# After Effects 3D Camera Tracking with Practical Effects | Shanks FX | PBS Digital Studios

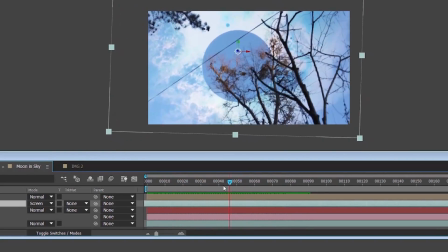498s
And for that moon being so far away from where we're at, it shouldn't move hardly at all.
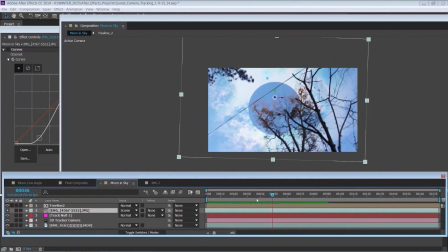502s
So we need to change the point of interest on the camera.
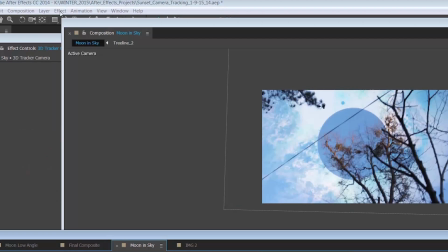507s
And that's something that we need to change where we go to Layer,
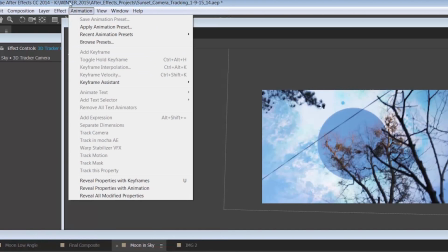512s
we highlight our camera, and go to Layer, Camera Settings.
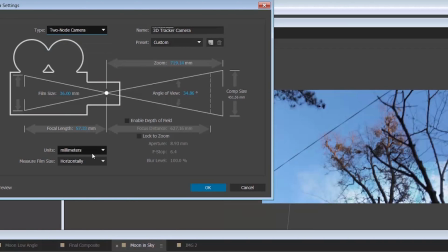517s
We need to change this to a 2-node camera, which will allow us to change the point of interest.
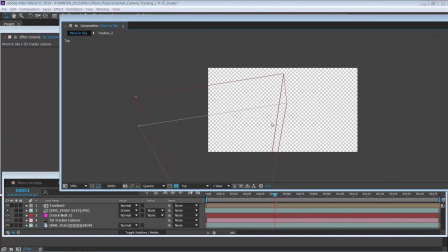523s
And we're going to go back to our top menu, top viewer, highlight the camera,
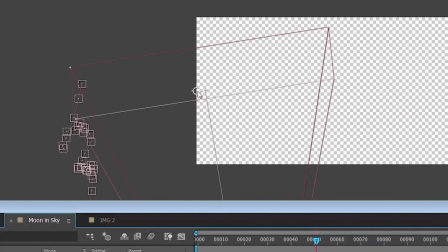528s
and we need to take this little circle guy, this is our point of interest, and we need to just bring this guy out.
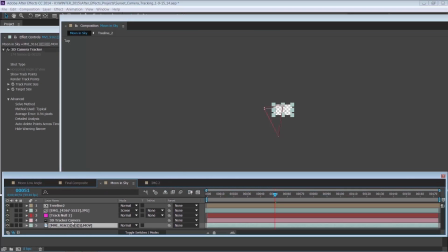538s
And this will allow things in the very far back in Z space not to move as much. Now let's see where our cosmic element layer is. We kind of want to get it, our cosmic, as you can see, it's right there.
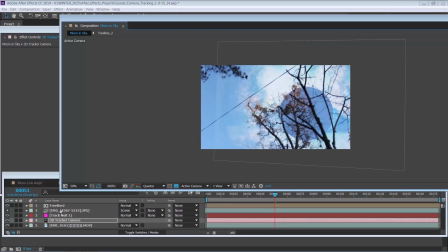558s
There we go. Go back to our active camera. We might have to do some fine tuning with where this guy is.
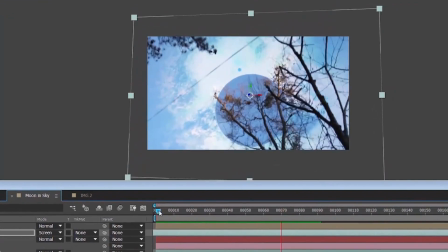567s
Now, as you can see, it holds a little bit better, I think, to the movement of the camera.
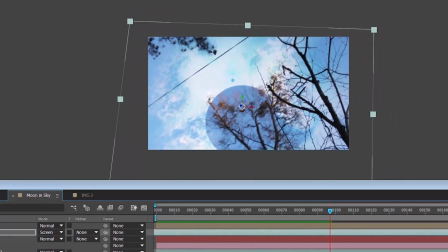574s
So I think it's a lot more believable. All right, so that's looking pretty good so far.
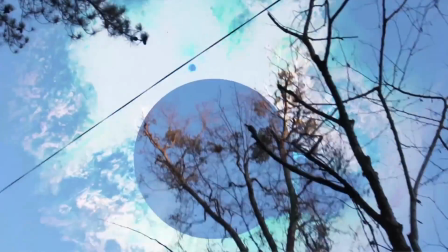581s
Now, I originally exported this and I was pretty happy with it, but I felt like this
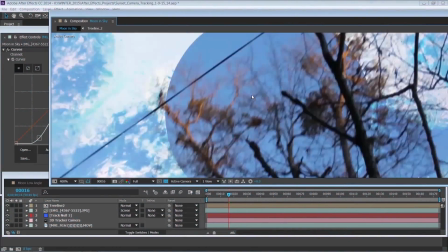588s
blue circle that is this moon was almost a little too blue, and it matched the sky because it is the sky.
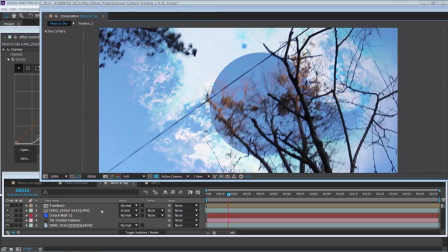595s
So I figured we needed to add a little bit of texture there.
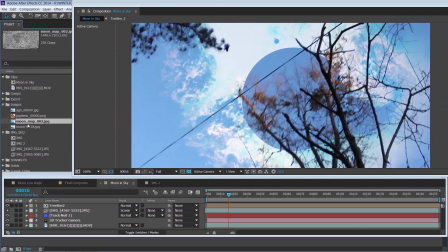599s
So I went and grabbed some texture images of the moon, and what I did was
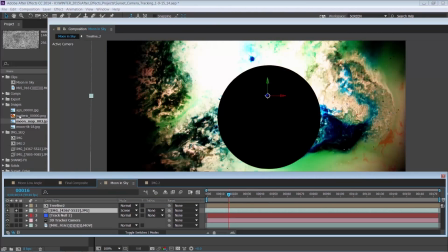609s
let's solo this. I dropped them in,
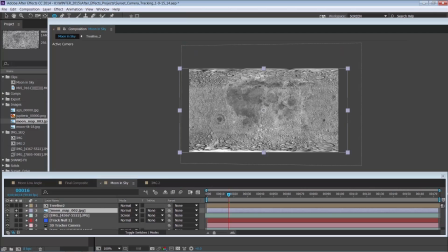615s
and I just made a spherical mask.
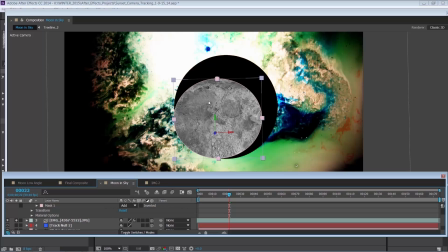620s
And you could use CC Sphere, but which will make it more of a three-dimensional sphere. But for this, I found that just a flat image of a moon texture worked just as good.
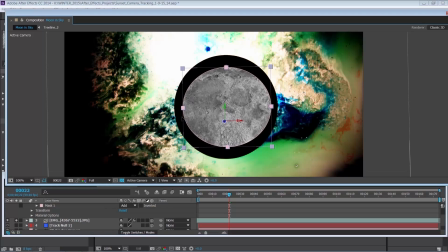635s
So we need to make this a little bit bigger.
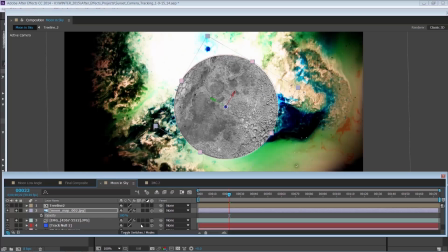638s
Don't need that much brightness, so I brought it down to 35%,
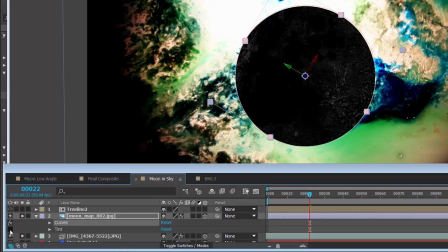646s
and I threw a little bit of a curves filter because I just want a little bit, just almost like a nice bump matte. A little bit of the tint just to bring a little bit more of a fade to it. And then I duplicated it and rotated it.
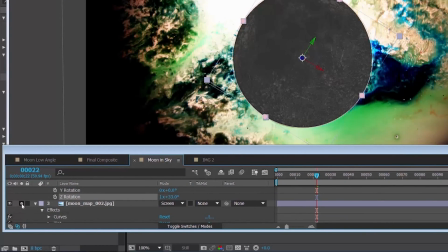661s
And I set the blending mode to screen just so we get detail along the whole moon area.
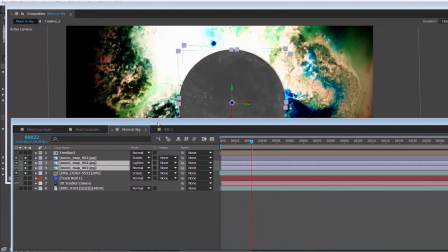669s
And I actually set this middle one to lighten, and this is just me kind of messing around with it.
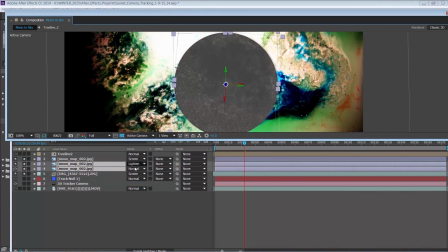675s
You guys could work on a number of different combinations.
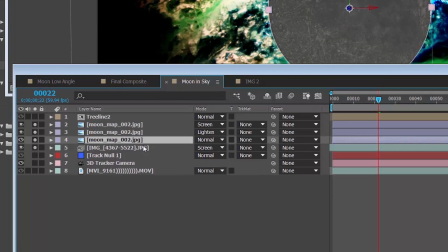679s
And then the bottom one I set to normal, all around with an opacity of 35%.
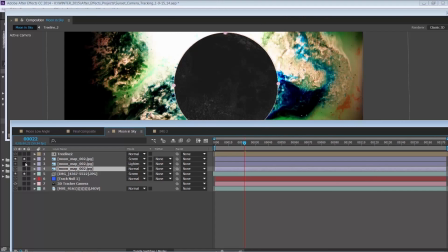686s
So it's just how much contrast do you want?
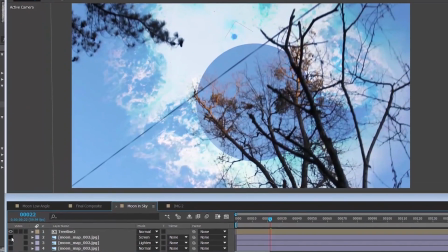689s
That's with none, that's with 1, 1, 2, 3.
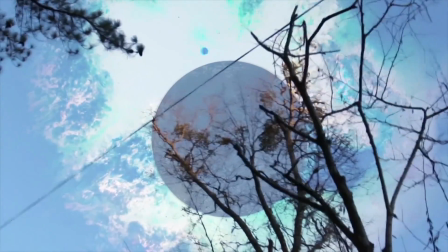697s
So that third one really, with the normal blending mode, really finishes it up nicely.
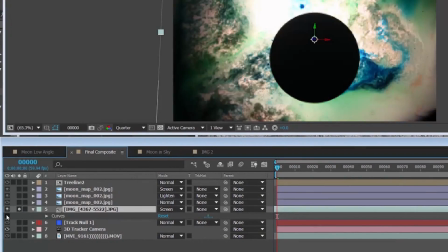702s
And I added a little bit of, I actually boosted the curves up quite a bit just so
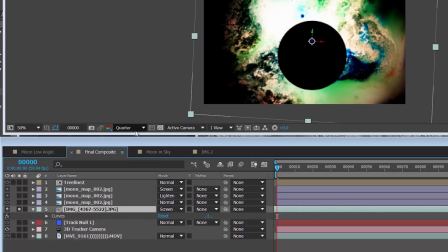710s
the contrast will come out a little bit and these colors will come out a little bit. And this is the finished result,
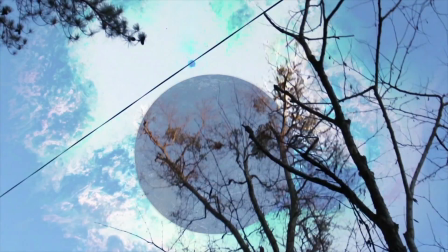716s
which I think looks really cool. And it was really refreshing to find out that I could
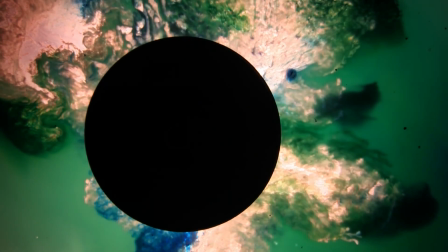723s
take one of these really beautiful cosmic shots that I've created, but I thought I could never really, what I saw was what I got.
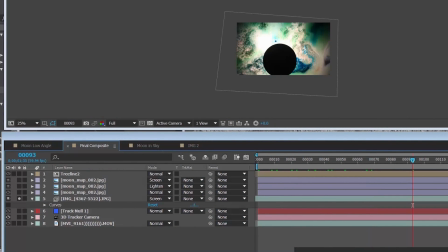731s
I never thought I could actually blend it into a real in-camera environment, where I thought I would just have to stick with it as a wide shot.
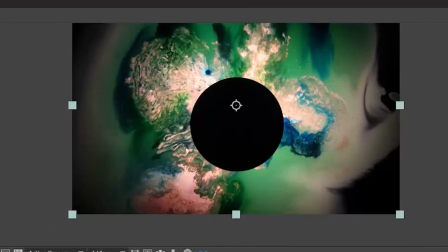739s
But that's not the case. Okay, so there's a few different instances of this shot. So there's even this part here.